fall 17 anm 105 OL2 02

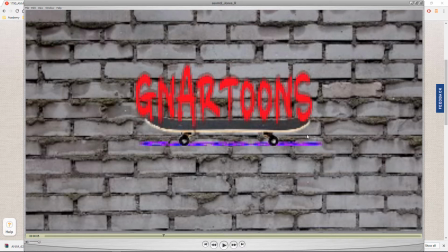I think I think this works better because it doesn't seem to have outlines.
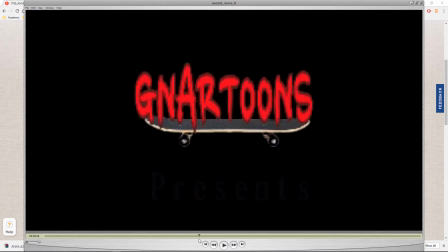It's kind of low resolution, so it's hard to tell what's going on, but I guess it does have outlines.
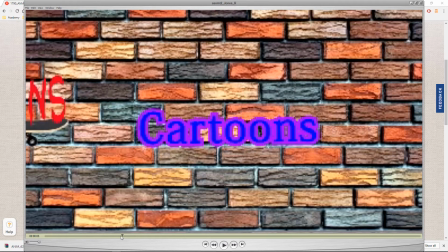Or it seems like it doesn't have outlines, and then the outlines fade in. So if you can stay away from outlines, I would tend to say that's better.
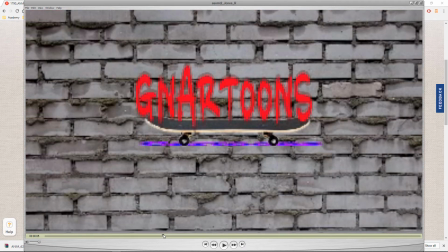And the other thing, actually, this gray background really does a lot better with the color in the foreground,
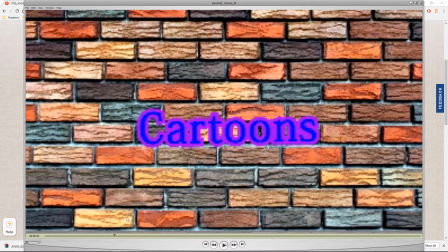because I think part of what was hard about the blue and purple is there's a lot of different colors going on in the brick texture and then you have this like super saturated blue and super saturated purple and it's just a bit busy so maybe if instead
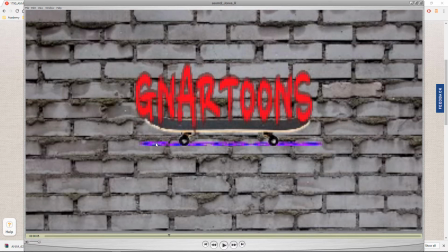maybe just keep this gray background the whole time and then maybe tone down the colors on that also and I think it could come together.
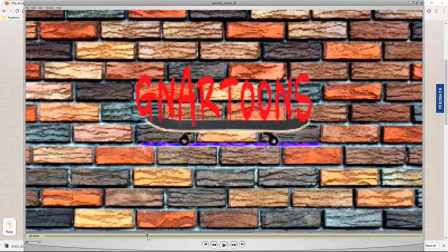one thing you could try is when this this cartoon squashes down what can be nice is if it spreads out horizontally so if it could you
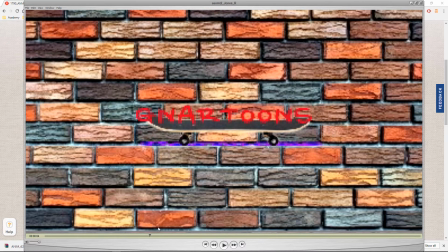know so that it sort of maintains its volume and you get that kind of squash and stretch feel so you might want to try that you might want to try to have it start a little narrow on the board narrower on the board so there's a little more room to move and then as it squashes down
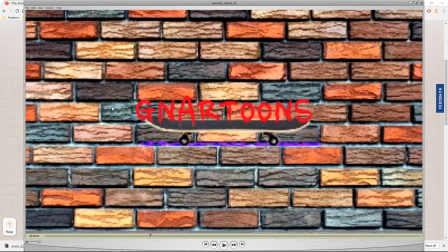it spreads out to the side scales you know horizontally
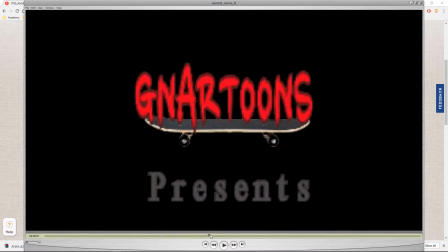to get the squash and stretch feel and yeah maybe try a different font for presents I
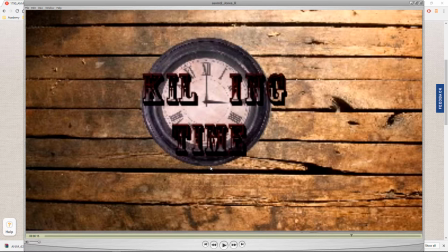think the again it might play better with the full resolution but right now the this text with the transparency and the drop shadow and the different colors and all that it's just a bit busy and kind of hard to read the letters aren't that
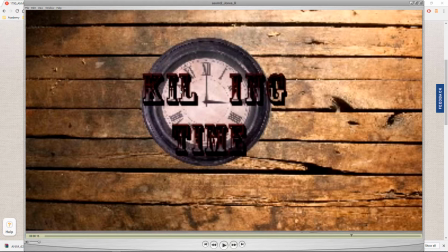solid so at the very least maybe choose something without transparency but I think yeah there's sort of a lot going on with the text that makes it a bit busy and hard to read so
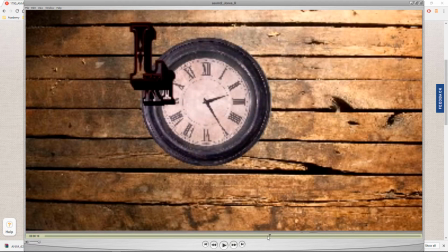I think the the concept is good and the movements are all right you know I like the letters
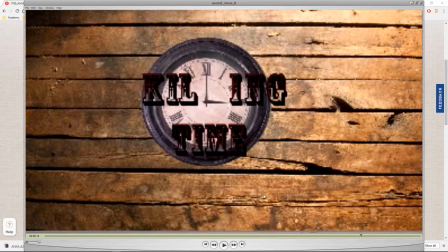flying in you might want to turn on motion blur I demonstrated that earlier in this video and maybe you'd use easy ease on the letter so they or they can land hard it's fine they don't have to ease out but yeah
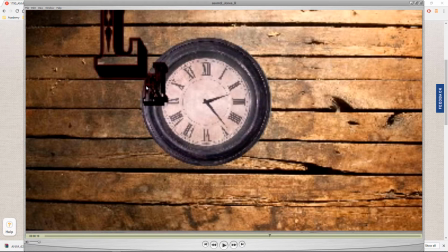maybe try a different font or or if you're going to use this font do it in such a way that it doesn't have transparency on it but rather is solid in those areas.
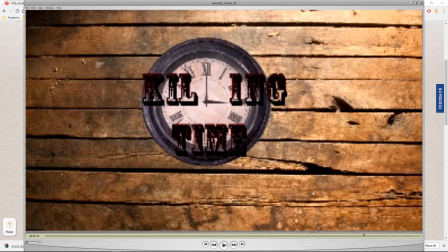And I like that, you know, the clock gets there just the right time. Okay, next up is Jasmine.
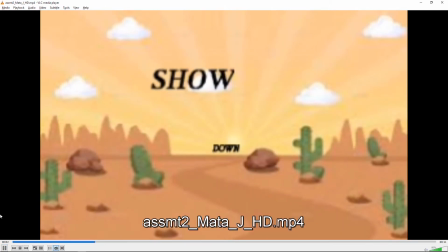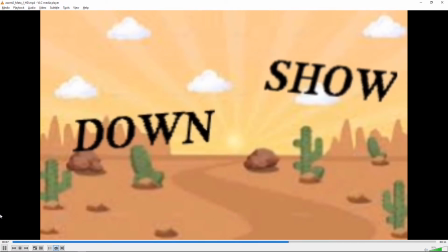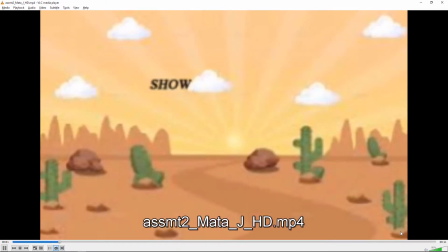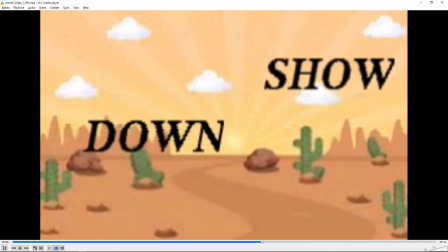So the first thing that's catching my eye here is that it
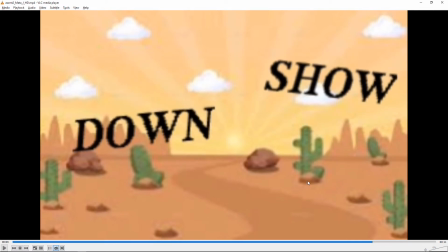looks really low resolution and I'm not sure if you worked with a very low resolution and then just scaled it up to full size or if you
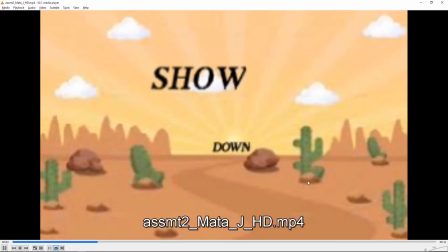were working at a lower resolution and just rendered it out big but right now
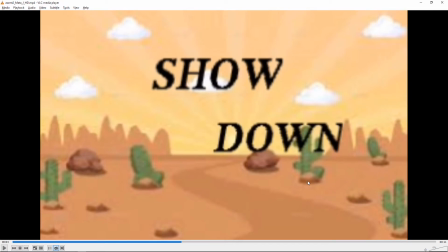it's it's a problem because it looks really pixelated.
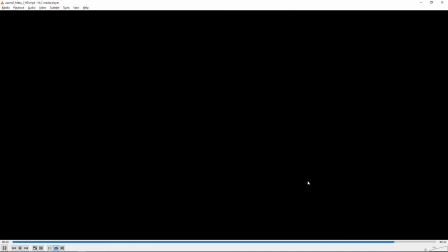You'd be happy to look at your After Effects file if you send that along with all the source files you used I could figure out what's going on.
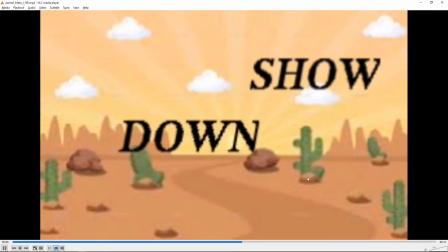There's some of that jumpiness and I'm wondering if that has to do with the low resolution when they scale up or what what's going on there.
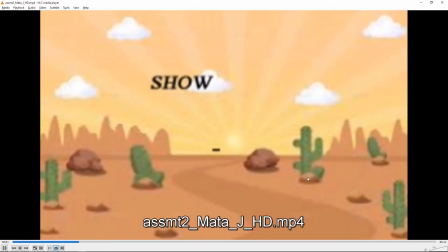I'm not sure what the the tilt rotation
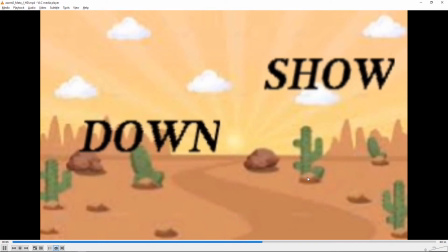is supposed to mean there.